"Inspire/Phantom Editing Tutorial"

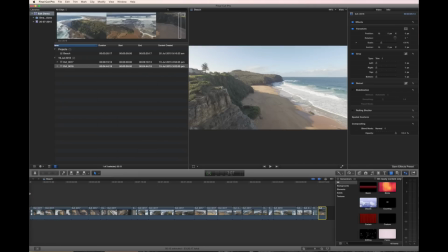20:35 All right, so we've just cut our 2 clips, which were about 14 minutes.
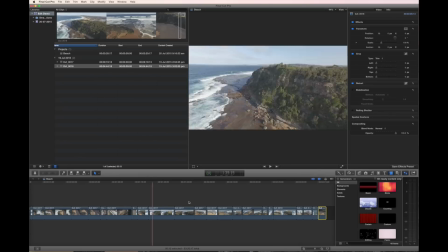20:42 About 14 minutes total. And we've cut that down to 3 minutes 15.
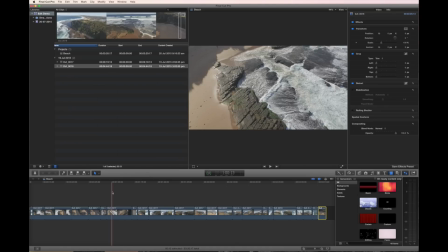20:47 Now, 3 minutes 15 might sound good. It's not. 3 minutes 15 is way, way too long for something like this. No one wants to see these shots for, that long. I certainly don't. There are a lot of videos I'll watch for a minute or two and then turn off, especially if I see they're 9 minutes long.
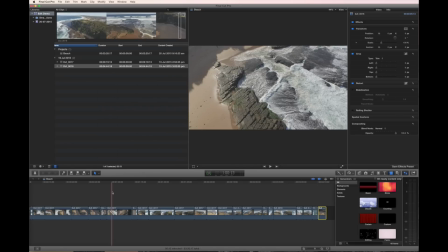21:04 I'm not going to sit through it. And the average attention span for something like this, in my opinion, is about 60 to 90 seconds. If you can keep it short and tight, people can get through it.
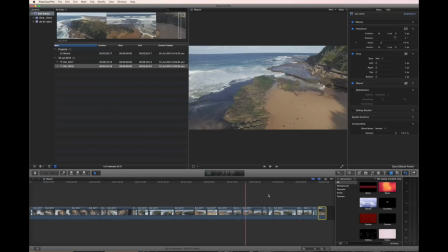21:16 They can get what they need out of it. So that puts us in a good position. So we literally have more than twice as much footage as we need.
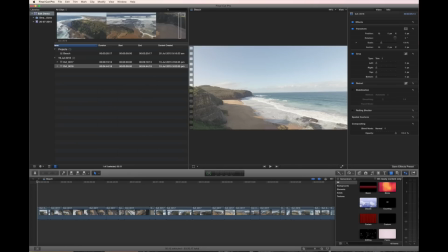21:24 We might have 3 times as much footage as we need. That's great.
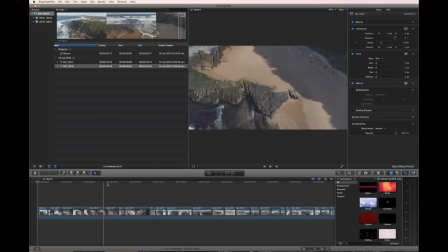21:28 These are good things because it means we can cut back, use just the best moments
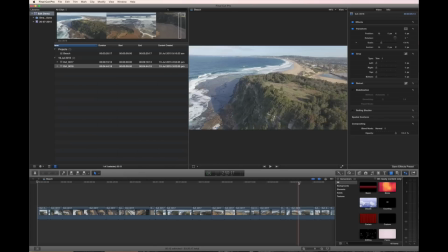21:35 of this and make something that works well. So this is that clip I thought might work well as a starting clip.
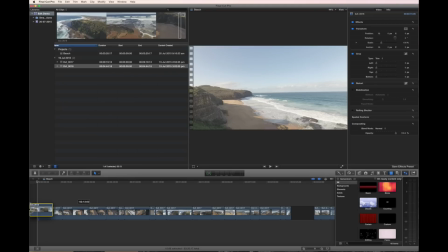21:43 So I'm just going to bring it back to the start.
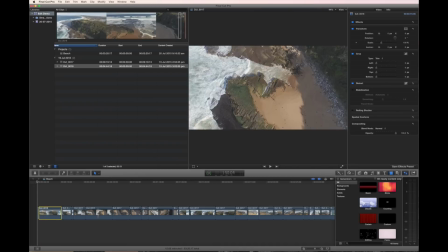21:46 Final Cut's great because it has what's called a magnetic timeline, which means it'll shift everything around to make room for your clip.
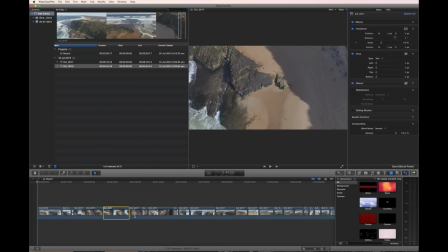21:53 So very easy to move things around.
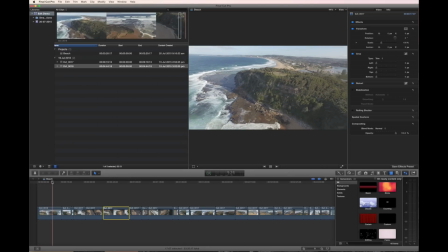21:55 So now we can kind of go through and have a look at some of these clips and how well they'll work.
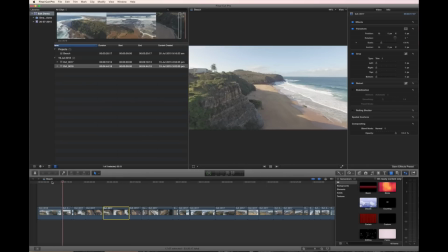22:03 So a nice long opening shot. Then, I could cut to that, but so what?
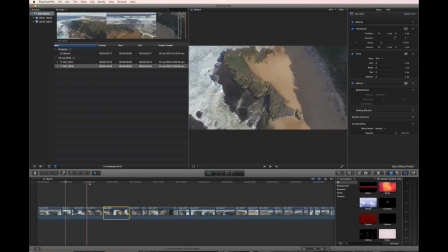22:09 Let's show that we actually have some really cool stuff in here.
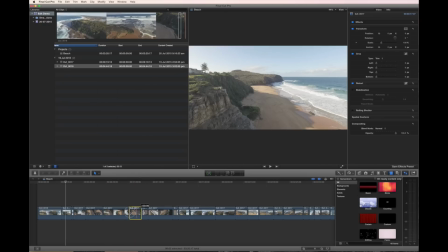22:14 So let's bring in something really intriguing as this second shot. So we have this long establishing shot.
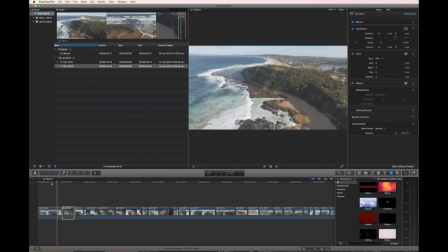22:20 Hey, we're at the beach, we're at the ocean, we're having a good time. And then for our next shot, let's give a little tease.
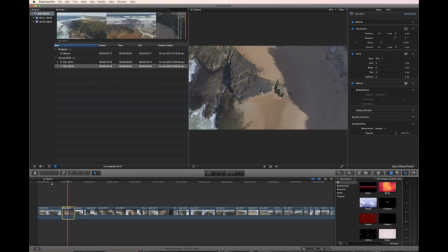22:27 Ooh, that's kind of interesting. To show that this video is going to go places.
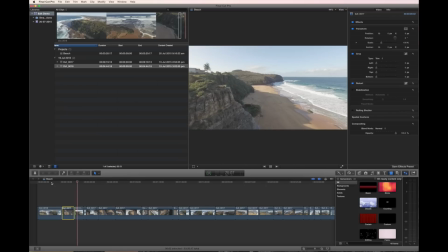22:34 We're going to show some interesting geography. So, could let this clip now come in.
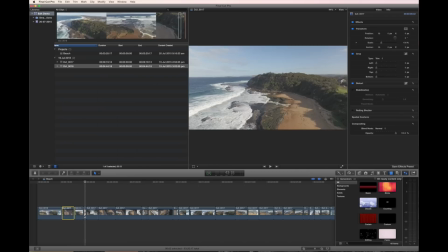22:39 Let's see what comes next. That's a bit boring. Let's just, move it out into the middle somewhere.
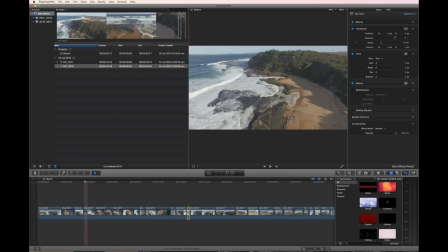22:46 Because we don't want to bore people with these kind of long panoramic shots.
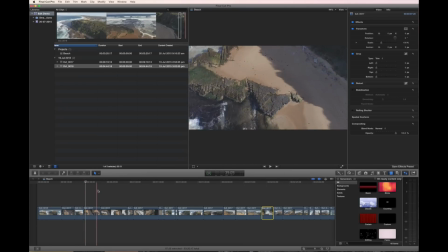22:53 People want you to feel like you're telling a story. So this, now, of course, is too similar to this other one.
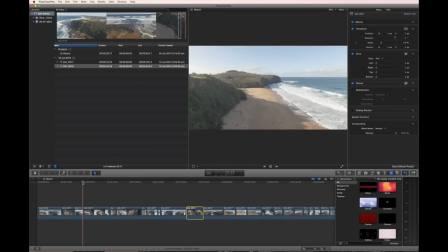23:01 So we'll keep just moving clips out of the way. Oh, that's kind of different.
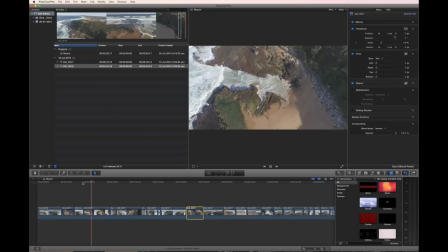23:06 That's nice. Let's see where that goes. And see, we're not cutting to music or anything at the moment.
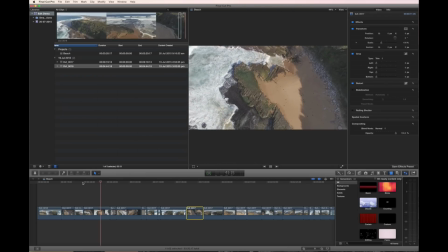23:13 We're just kind of getting things in the right order. So this is interesting.
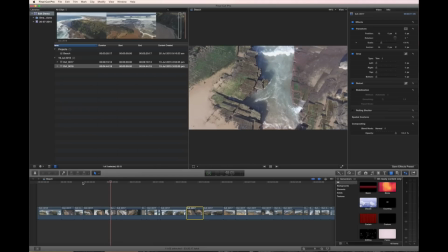23:19 It's probably too long, but that's all right. So now we have kind of a different move.
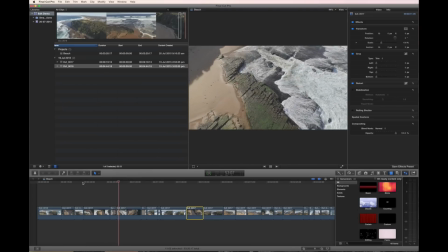23:24 Have the camera panning up. And then, okay, here's a different angle. Haven't seen this before.
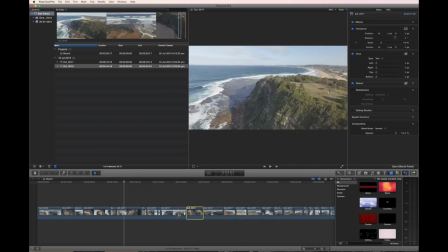23:29 Now after this, maybe it's time to bring back, one of these long kind of panoramic moves.
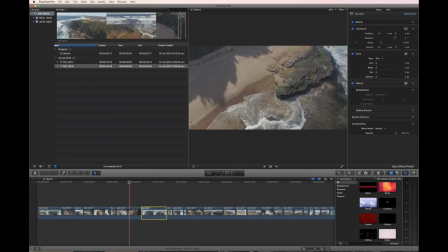23:37 We've now kind of seen some detail. We've had some interesting camera moves.
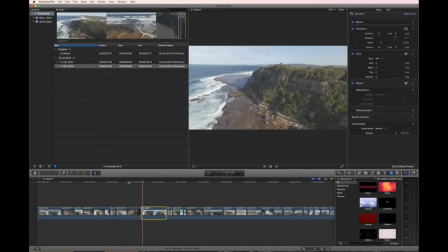23:41 So now maybe we're ready again, for one of these wider, longer moves.
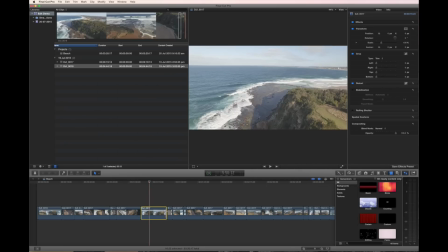23:47 But I might already decide I want to kind of make that shorter.
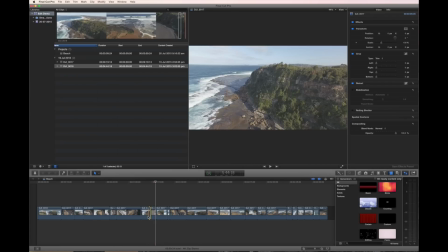23:51 And now we're on the lookout for clips that don't deserve to be in the cut.
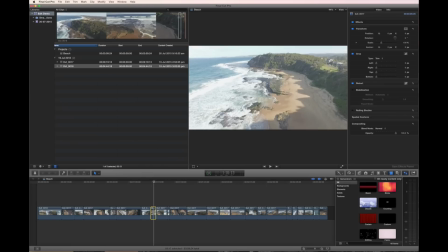24:00 This shot, not a bad shot. I think it's a bit overexposed and the camera work isn't completely smooth.
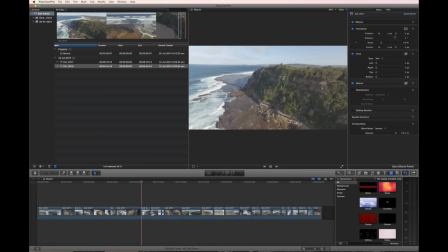24:07 So, nope, I'm going to let it go. Now we have 2 shots next to each other that are almost identical. So now I can decide which is the more intriguing of this. Now that's quite interesting because it has the camera's bending around,
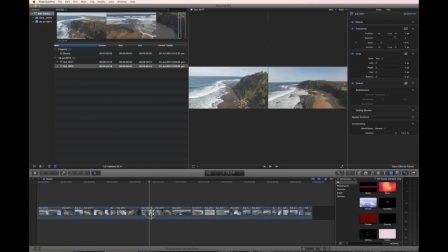24:23 so I'm going to keep that second one, and I'm going to shorten it a bit. Okay, so now we cut to that.
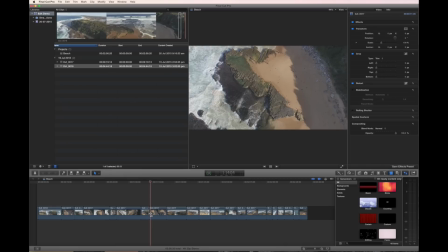24:29 Really have no use for that shot. Okay, now another one of these interesting ones.
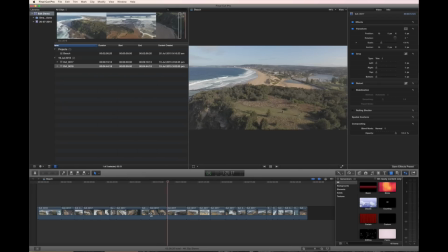24:35 That's kind of cool, so happy with that. Next, we have another one of these long pull-out ones.
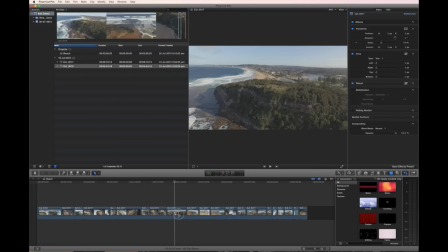24:43 This might be better than that first one at the start,
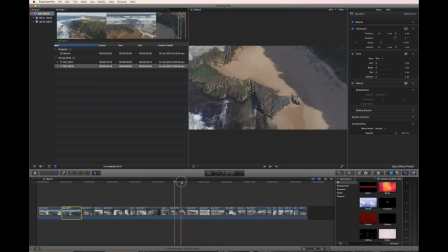24:47 so I'm just going to move it to the start, and then I'll compare the two at the end of this process. So what's this clip doing?
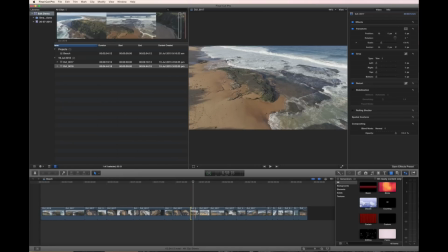24:58 kind of nice in the middle there. So I might just keep the middle section just while it was moving. It was quite nice. It's just kind of before and after. It doesn't really work very well.
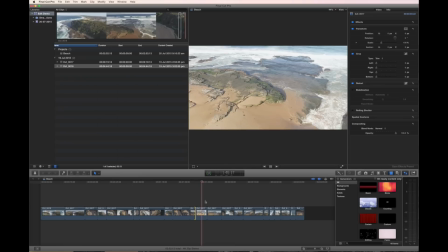25:11 So here, not a bad shot, but I think it's overexposed,
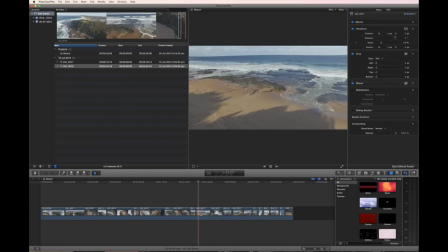25:15 and because of that we'll lose too much detail, so that's unacceptable.
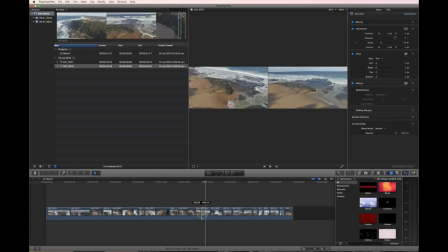25:21 This is not a bad shot. It probably started too early because we weren't close enough to the interesting part yet.
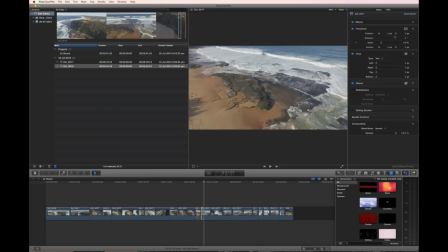25:28 And of course, as you can see, it's too close to the shot before it, so I'm going to move that shot before it out of the way.
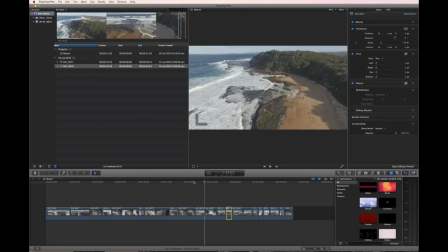25:34 So now we'll cut from there. That's kind of nice. How many times have we seen this? You know, that shot's starting to get a bit old now.
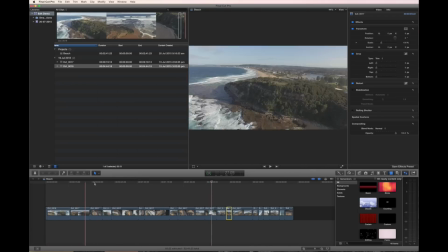25:43 But we might go back and look at a couple of places we've used a shot like that and see if it's better.
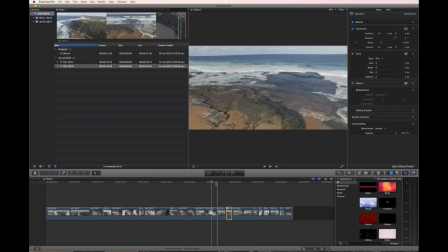25:51 In this case, I don't think it is. So I think we'll just lose it. You know, we just don't need another version. So now here's kind of the same shot going forward and backwards right after another.
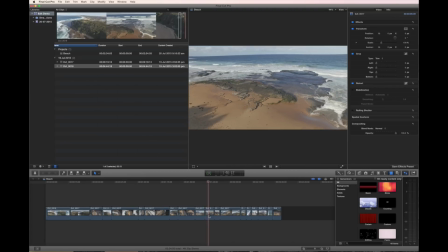26:03 So let's choose which is better. So going forward is kind of interesting. You know, going backwards is kind of boring because it gets less interesting as the shot goes on. We don't really want that, so let's lose that shot. Okay, so what have we got here? We have that little move, and we have another kind of pull forward.
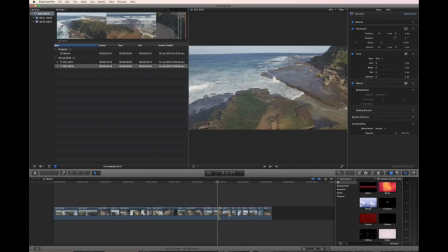26:22 Not very interesting, but it is a slightly different angle, so maybe we just use the middle of that as a shorter shot. Okay, and now we kind of have the reverse of that coming back. But, you know, maybe we just throw that earlier in the mix and see if
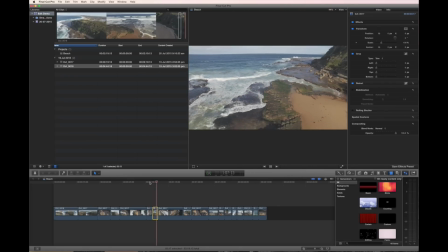26:40 that kind of does anything interesting. Yeah, that's good.
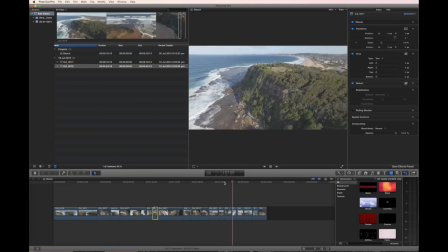26:45 So now let's go lay it back into the edit again. And there's kind of our wraparound.
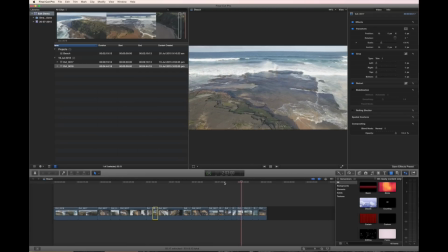26:52 That's nice. We have the waves crashing, so we can make use of those. That's nice, but clearly in the wrong place because it's too similar to the shots around it. So let's see if we can find a new home for that. So between there, that's nice.
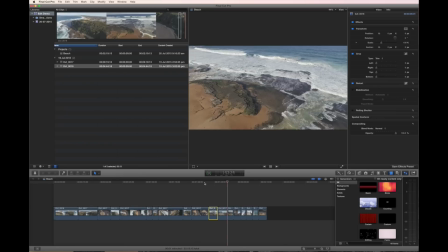27:08 And there, I've kind of put it in the wrong place.
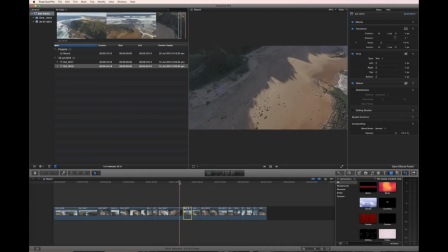27:14 Let's try it here instead. So go from here to there.
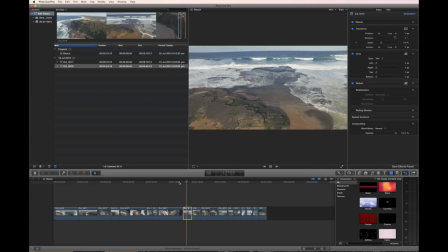27:19 So, you know, not great science to this part of it. This is more about, that's nice, more about, you know, being more discerning about which clips you use and finding a rough order
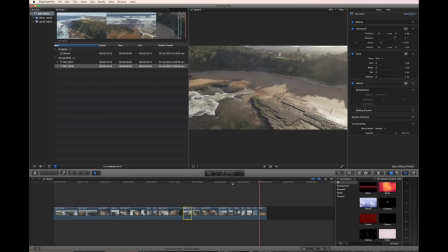27:34 where they all can coexist. And then there's that last shot. So even now we're too long.
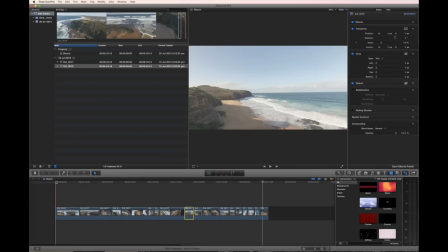27:40 So that's good. We have plenty of opportunities to shorten this footage. So let's now go back to the start. Let's just compare these opening shots.
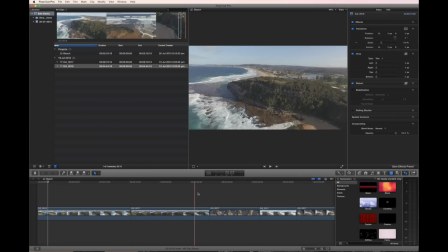27:53 So we have this one, we have this one. Both good for different reasons. I like the way this one starts. I think the exposure is better on this one, but this one doesn't pull out as far.
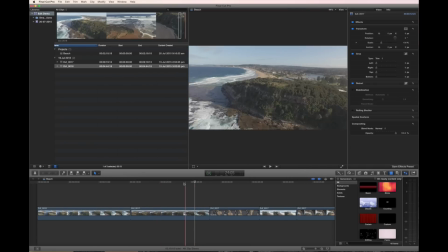28:07 You certainly get the idea that, you know, we're at the ocean. So yeah, I think I'll use the second one. So what have we got?
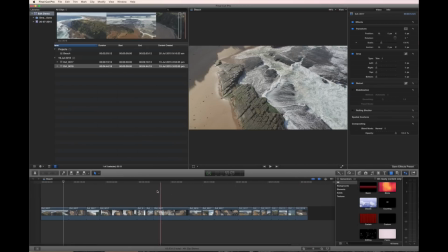28:17 We now have essentially a 2-minute clip, which will get shorter through editing as we refine it.
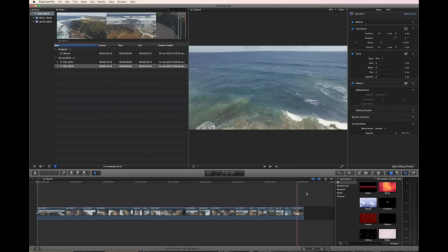28:25 Has a start shot, has an end shot, you know.
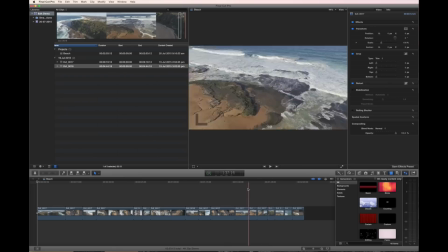28:29 So we're discovering the beach, and now we're leaving the beach, and then a bunch of clean stuff in the middle.
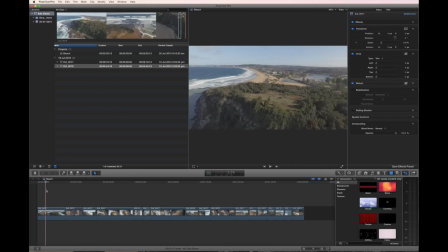28:36 So where do we go from here? Now we start refining the edit to make sure it's exactly how we want and as tight as we can get it. So I'm going to have a look at the original settings here.